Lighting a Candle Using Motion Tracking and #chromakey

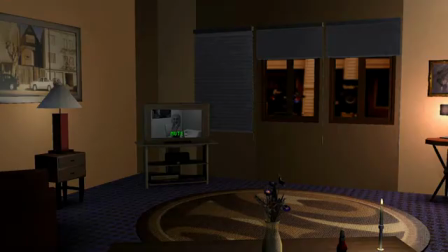[0:12]
I've talked before about the value of the little touches that a filmmaker can add to a film,
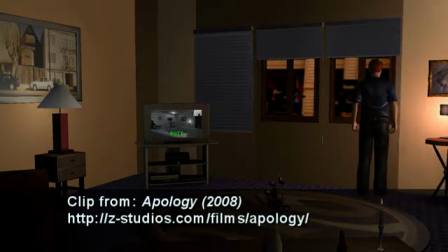[0:17]
the little details that your more observant viewers will really appreciate, and this is one that I'm particularly happy with how it turned out.
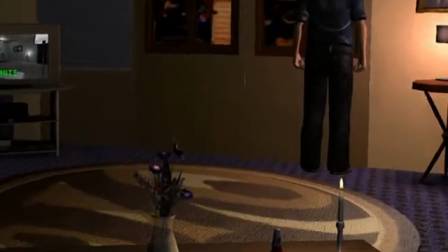[0:24]
I wanted not just a candlestick sitting in the shot, but I wanted a candlestick that looked like it was really lit.
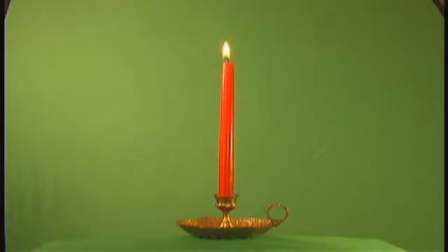[0:30]
So what I did is I found some rights-free stock footage created by Ivan Bridgewater. The stock footage was of a candle burning from beginning to end at relatively high speed.
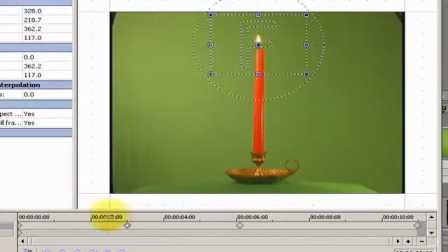[0:40]
I took this footage, and first of all, I cropped it so that only the candle flame was visible in the footage,
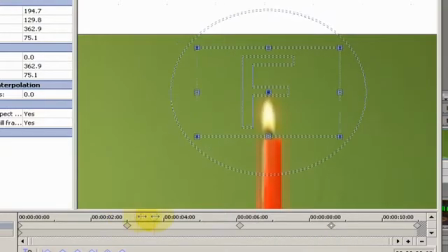[0:47]
and that required some keyframed movement for my little crop window to keep up with the candle flame as it goes down the candlestick. Then I chroma out the green background, which thankfully the stock footage had already put that in, and I position it in the shot,
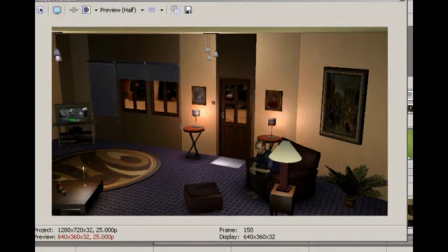[1:01]
and the result is a flickering candle flame, something that would not have been possible within a pure machinima animation context.
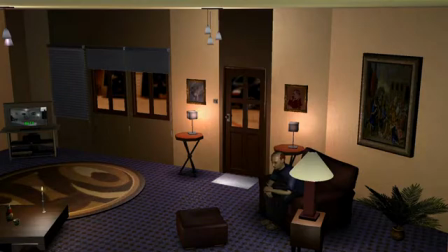[1:09]
Not within the engine I was using anyway. But because it's a small enough use of this live-action footage, there are no perceived blending problems as far as it fitting or something. It does fit, and the only people who know it doesn't fit are people who know the capabilities of the program I used.
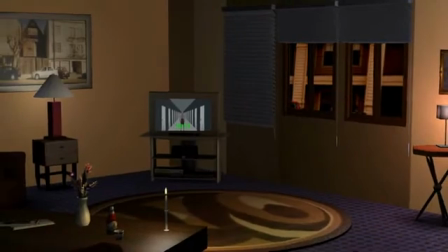[1:23]
Now, in the final shot of the film, the camera's actually moving with this candle in shot.
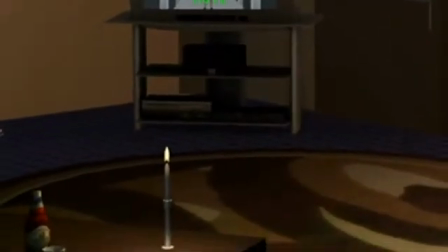[1:27]
That makes it a little bit more tricky, but it's not too bad once you get the hang of doing these kind of shots.
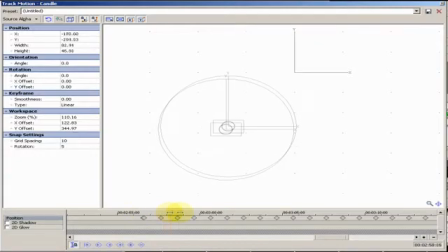[1:33]
Basically, what's involved is keyframed movement and sizing, or you could use 3D depth instead if you want to. The result is exactly the same.
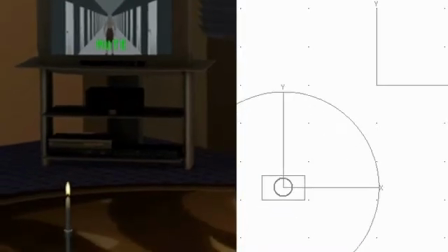[1:41]
To keep that candle flame proportionate to the proper size of the candlestick, and also to make it appear that it does stay attached.
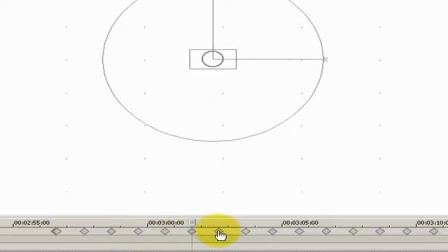[1:50]
This is very, very tedious work sometimes, because camera movements, even in animation, are not always a precise linear movement.
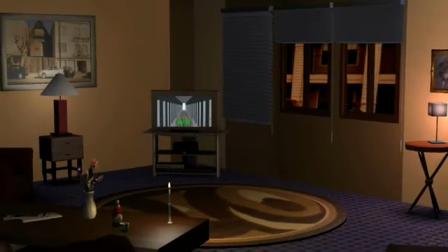[1:58]
So this does take quite a bit of fine-tuning on those keyframes, very close-together keyframes, to keep it on. But it's so worth the effort. Here's what the final shots, all three of them, look like.